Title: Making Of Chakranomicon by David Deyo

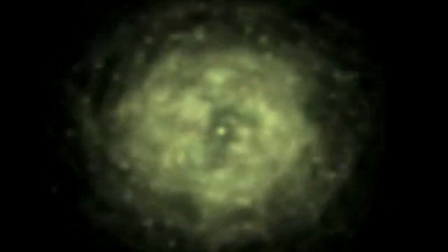261s
One of these would be very organic in the way it moved, suggesting living energy.
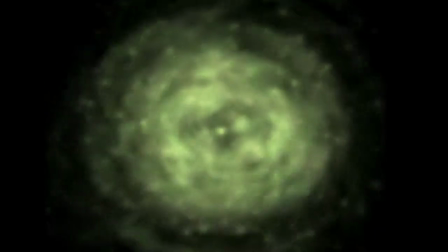266s
I wanted the style of this element to be unique from one chakra to the next, and to also invoke their associated colors. The second element would be very iconic, invoking the traditional symbolism of each chakra in a way that reminded us of their long history, while at the same time was animated in a way that could be consistent from one chakra to the next. To create the more individual and organic sense of moving energy, I use software that animates particle systems.
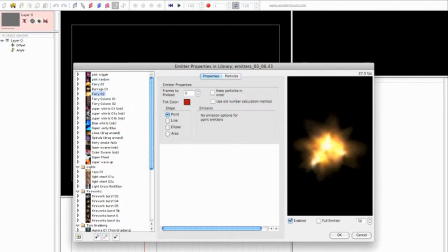294s
Particle systems are perfect for creating animation that has a seemingly random way of moving, but within a recognizable flow. Particle systems are used, for example, to animate things like waterfalls, smoke, and fireworks.
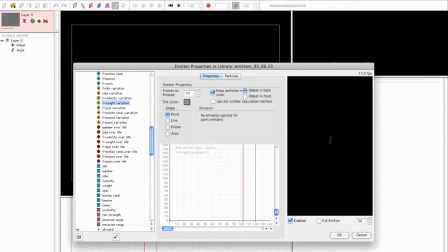307s
The software can be used to select the shape of particles animated,
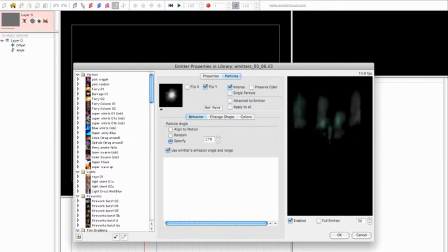311s
how many of each type of particle is created, how they move, and how they fade out over time. I experimented with various choices for types of particles and patterns of motion until I settled on the 7 that I would use. They all appear to generate their particles and keep them confined within more or less circular areas,
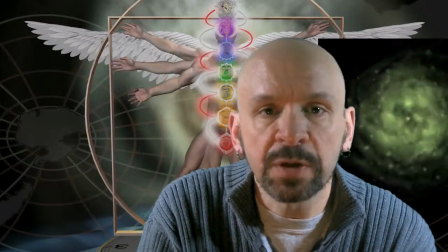330s
and were assigned the color ranges appropriate for the chakra for which I wanted to use them.
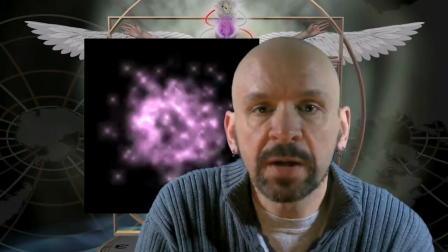336s
After that, it was a matter of having the software generate an animated clip of 5 minutes in length for each chakra. To create the more iconic elements, naturally I turned to the traditional symbols that were long ago created to represent each chakra. I was able to find a number of pictures of these symbols on the web, and selected a set that would form the basis for the symbols I needed to create as 3D objects to which I could give surface textures, highlights, and could also animate as I needed.
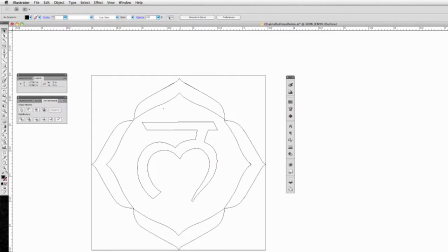366s
I started by importing the small pictures I found on the web into a drawing program so that I could redraw the outlines of those symbols.
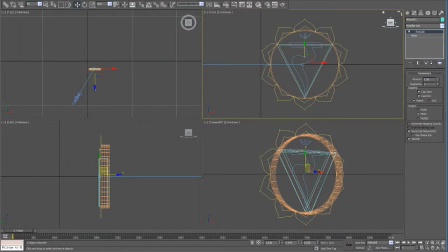374s
Once I had those outlines created, I imported each one into some software that would let me take those 2-dimensional outlines and turn them into 3-dimensional shapes by adding depth to each one of them.
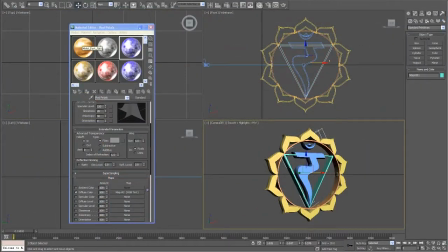386s
These 3D shapes were then given surface textures, primarily a metallic gold finish that would suggest a richness to them that seemed befitting to such honored spiritual symbols. The finishes that were applied to the lotus petals that surround each symbol was tinted with the color
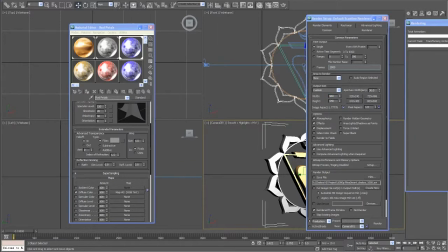403s
of its chakra to help visually connect the symbol to the animated energy it was going to appear against.
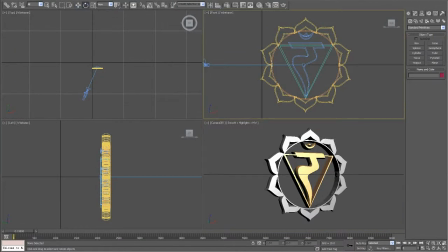410s
Finally, to create a sense of movement in the symbols themselves that would be consistent from one to the next and would invoke the meaning of the word chakra, I animated the outer ring of lotus petals so that it would slowly turn in a circle. The next step was to combine the animated energy formed by the particle systems with the animated symbols. That was easily done in the same 3D software I'd used to create and animate the chakra symbols themselves.
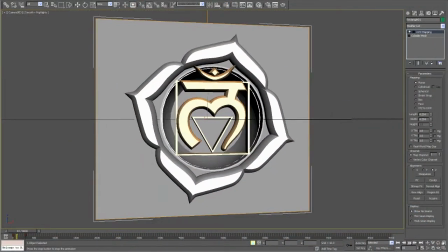437s
I just added a square surface behind each symbol and applied the particle animation to that square as a surface texture.
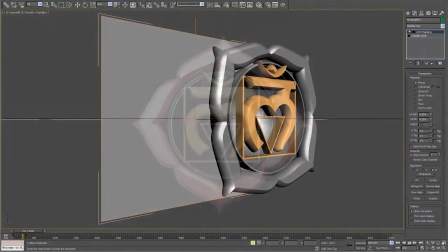445s
When rendered together,
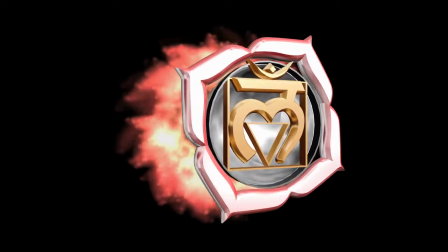446s
the result was a 5-minute clip of each chakra that consisted of symbol with slowly turning lotus petals surrounded by very organic patterns of energy. To provide musical accompaniment for each chakra and for the rest of the video, I turned to my longtime friend and talented composer David Maddox. David had already provided music for Chronal House, including the musical theme of its animated logo, the title music for my web-based show The Temporal Reverie, as well as for segments within individual episodes of that show. As I was editing these clips together to form the complete video, I added a few more elements to each segment in order to create more visual interest and to provide some basic information about each chakra.
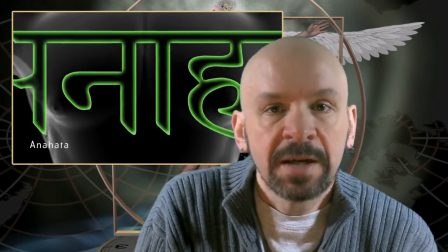493s
So each segment opens with the name of that chakra in Sanskrit and in the appropriate color, zooming out from the center of the screen and then fading out.
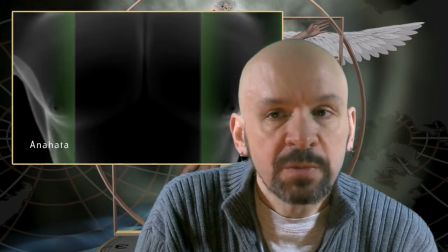502s
The name of the chakra in English also appears briefly alongside a description of that chakra.